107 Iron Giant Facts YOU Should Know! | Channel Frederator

Number 45, the voice of the robot was provided by Fast & Furious star Vin Diesel. Diesel felt a special connection with the giant, saying he felt like they were both bulls in a china shop.
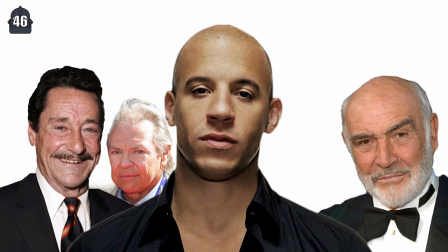[8:22]
Number 46, before deciding on Vin Diesel, actors Peter Cullen, Sean Connery, Frank Welker, and James Earl Jones were all considered for the part.
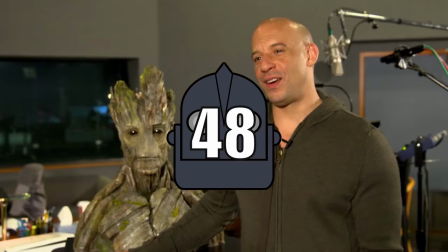[8:30]
Number 47, to this day, The Iron Giant remains the best rated film that Vin Diesel has ever performed in.
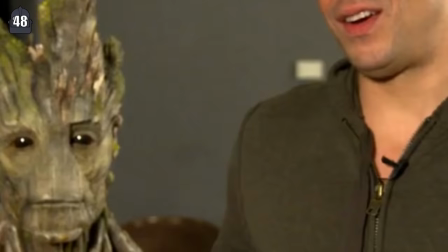[8:35]
Sorry, The Last Witch Hunter. Number 48, years later, he would go on to play the character of Brute in Guardians of the Galaxy.
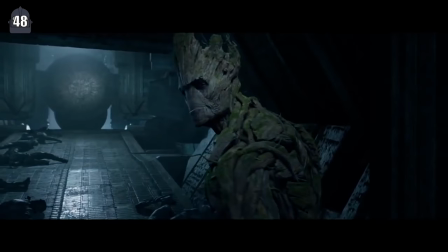[8:41]
Diesel really does seem to have a knack for playing the clumsy giant.
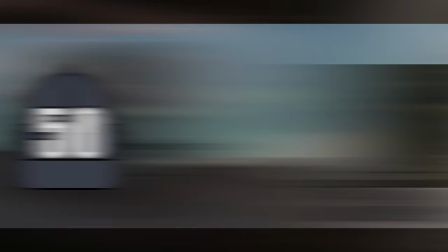[8:44]
Number 49, in an interview, Diesel said that Burr directed Like a Conductor and would often give notes on a performance while it was happening just by waving his hands.
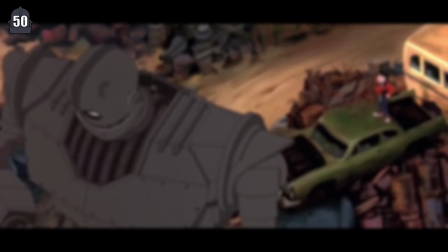[8:52]
Number 50, excluding grunts and yells, the giant only speaks a total of 53 words over the course of the film.
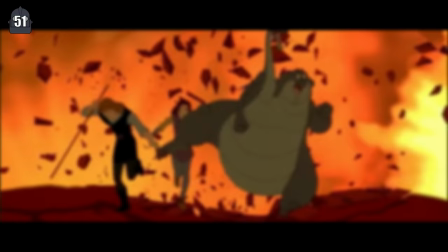[8:58]
Well, that's better than poor old Groot. Number 51, due to the failure of Warner Brothers' previous animated feature film, Quest for Camelot,
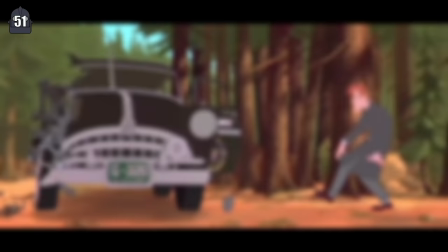[9:05]
the budget for the Iron Giant was significantly lower than usual, as was the film's production cycle.
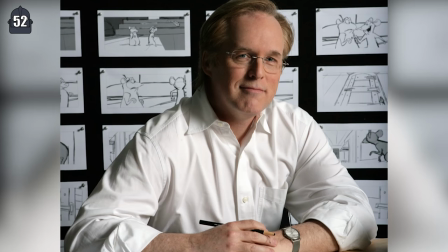[9:09]
Number 52, the low budget also significantly reduced the size of the staff.
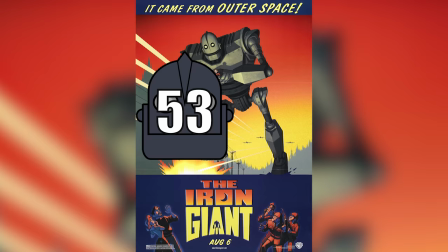[9:13]
Instead of seeing this as a limitation though, Bird took it as an opportunity to reduce the number of managers involved in the project.
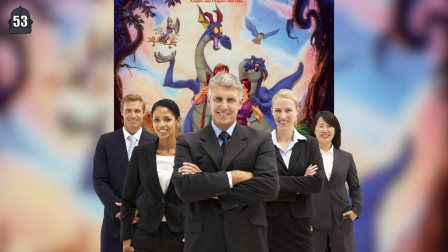[9:19]
Number 53, three quarters of the team on the Iron Giant came from Quest for Camelot. Guess that other quarter was all the managers.
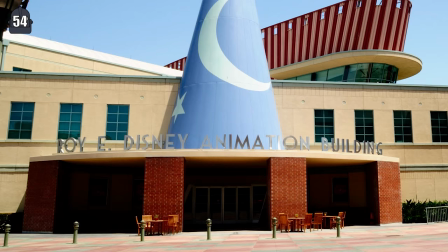[9:26]
Number 54, the production was a departure from the traditional animated film workload. Other animation studios such as Disney would often have animators work on a specific character in scenes.
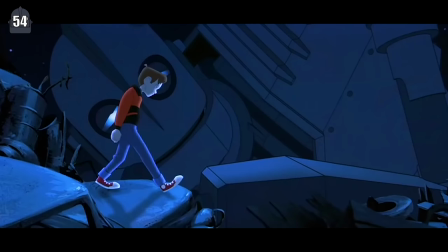[9:35]
Instead, Bird designated that teams complete whole sequences of animation at once which proved to be more productive and collaborative for the teams.
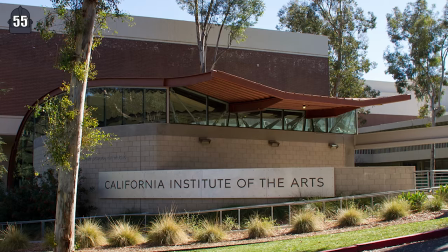[9:42]
Number 55, Bird also reserved spots on his team for animation students from CalArts. This also helped to increase the workforce despite the low budget.
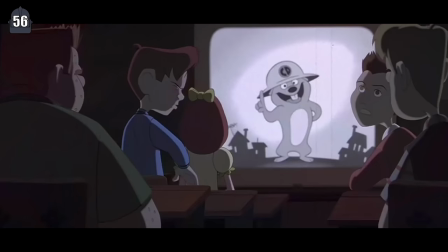[9:50]
Number 56, Bird was so impressed by some of the students' work, he allowed them to animate a full sequence on their own.
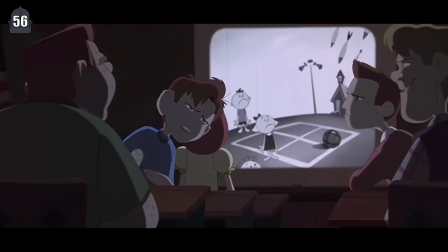[9:55]
Fittingly, it was a sequence that took place in a classroom.
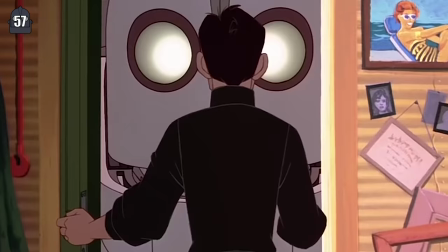[9:58]
Number 57, the film was produced in widescreen as opposed to the standard aspect ratio because Bird wanted to emulate the 1950s movies that had partially inspired the film.
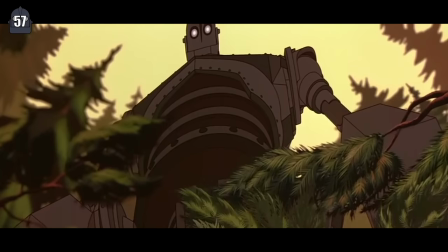[10:07]
It also helped to portray the immense size of the giant.
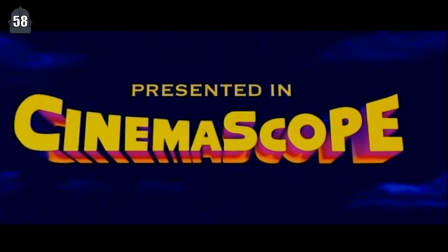[10:09]
Number 58, Bird had even wanted to start the film with the classic Cinemascope logo as a joke, but Cinemascope copyright holder Fox wouldn't allow it.
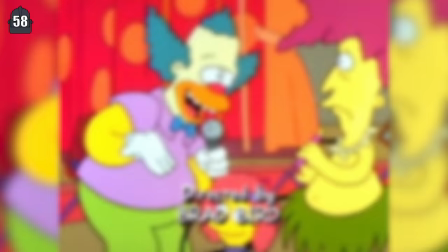[10:17]
Bird was particularly upset about this because he had worked so closely with Fox in the past on their programs such as The Simpsons.
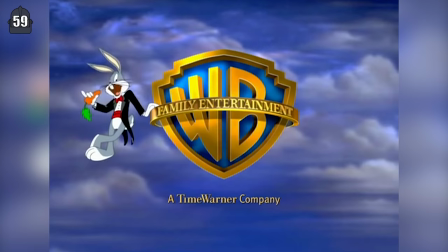[10:23]
Not cool, Fox. Number 59, Warner Bros. originally wanted the film to begin with the studio logo with Bugs Bunny in a tux, taking a bite out of a carrot.
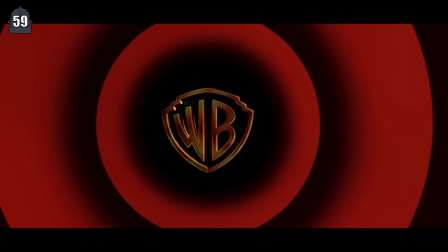[10:30]
Bird felt that this would send the audience the signal that this was a typical movie for kids. Instead, Bird put in a logo styled like one used in older Looney Tunes cartoons.
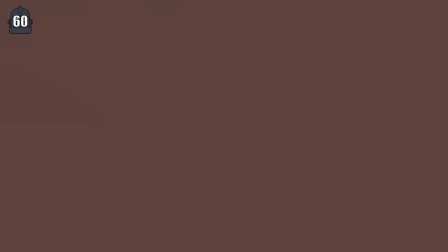[10:38]
Number 60, Bugs did eventually find his way into the film though, as a small easter egg hidden in Hogarth's toy chest.
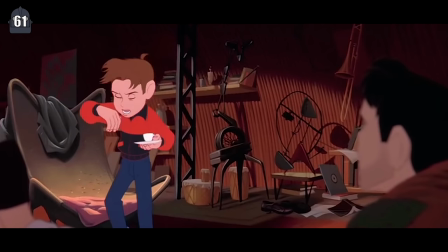[10:44]
Blink and you miss it. Number 61, Bird did more than just direct the film, he also did a fair share of animation.
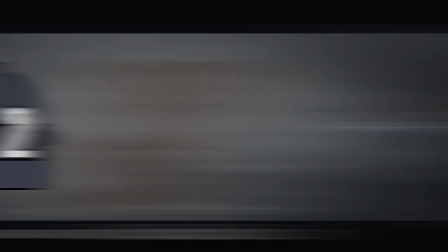[10:50]
The scene in the junkyard where Hogarth drinks espresso and rants to Dean was personally animated by Bird himself.
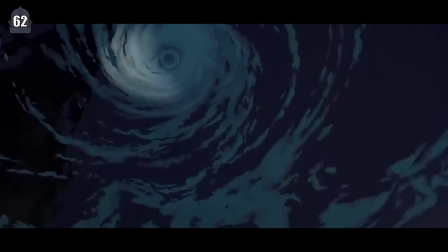[10:55]
Number 62, the opening scene of the film where the camera focuses on Sputnik in space and then flies into the eye of a hurricane on Earth was particularly difficult to make.
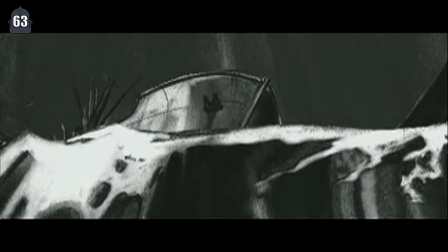[11:03]
Bird explained in the film's commentary that animating a transition like that requires a lot of effort and was even told that it would be impossible with the studio's low budget.
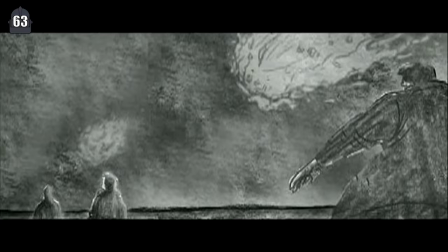[11:11]
Number 63, there was another scene that was storyboarded for After the Giant Lands in the Ocean that was cut from the film.
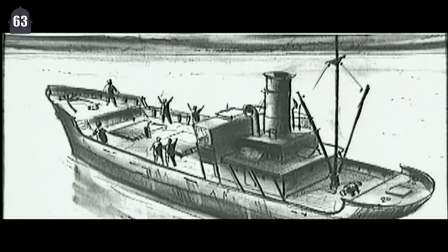[11:16]
Originally, there was meant to be several more ships and even a tanker with over 100 men on board.
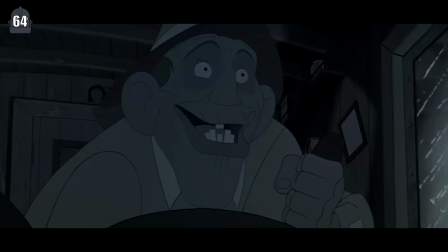[11:21]
Bird said he had backstories in his mind for every character in that scene. Number 64, the sequence of shots where the giant is revealed took over a year to complete.
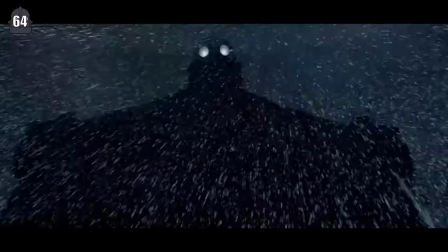[11:29]
The scene features several perspective changes which were difficult to achieve.
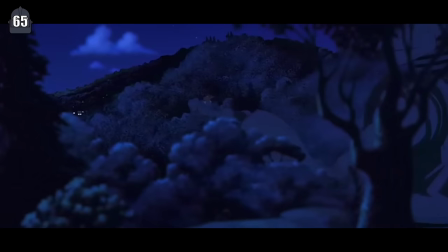[11:32]
Number 65, Bird and his team used a software known as Elastic Reality to help speed up the animation process.
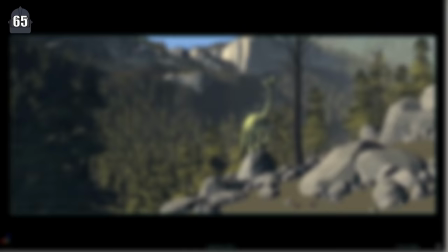[11:38]
All of the landscapes were animated using Elastic Reality. While this is a common way of animating nowadays, the software was still relatively new at the time.
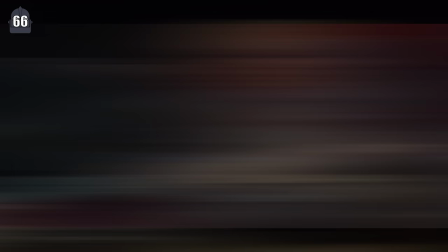[11:46]
Number 66, Bird has said that one of the things about the film that he's most proud of is how real the character seemed.
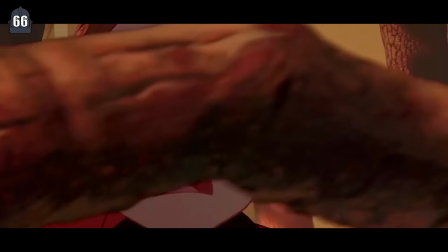[11:51]
He recalled hearing the audience react audibly to scenes where Hogarth was smacked in the face with a branch.
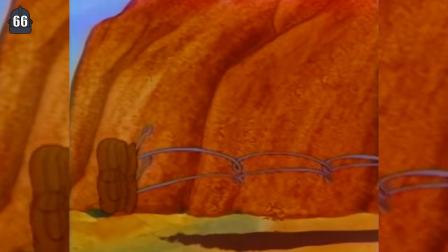[11:57]
This was something particularly hard to accomplish with animation because most cartoons often showed characters surviving much worse.
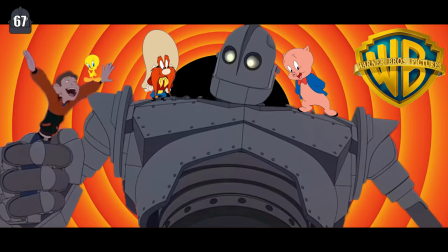[12:02]
Number 67, the Warner Brothers executives were concerned with the film's marketability and suggested to Brad that he add more characters, pets, and sidekicks to the film.
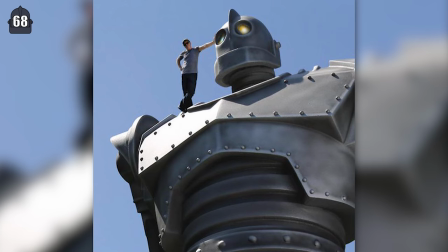[12:11]
Fortunately, he was given enough creative control to not have to include these. Number 68, the giant's official height is 50 feet tall.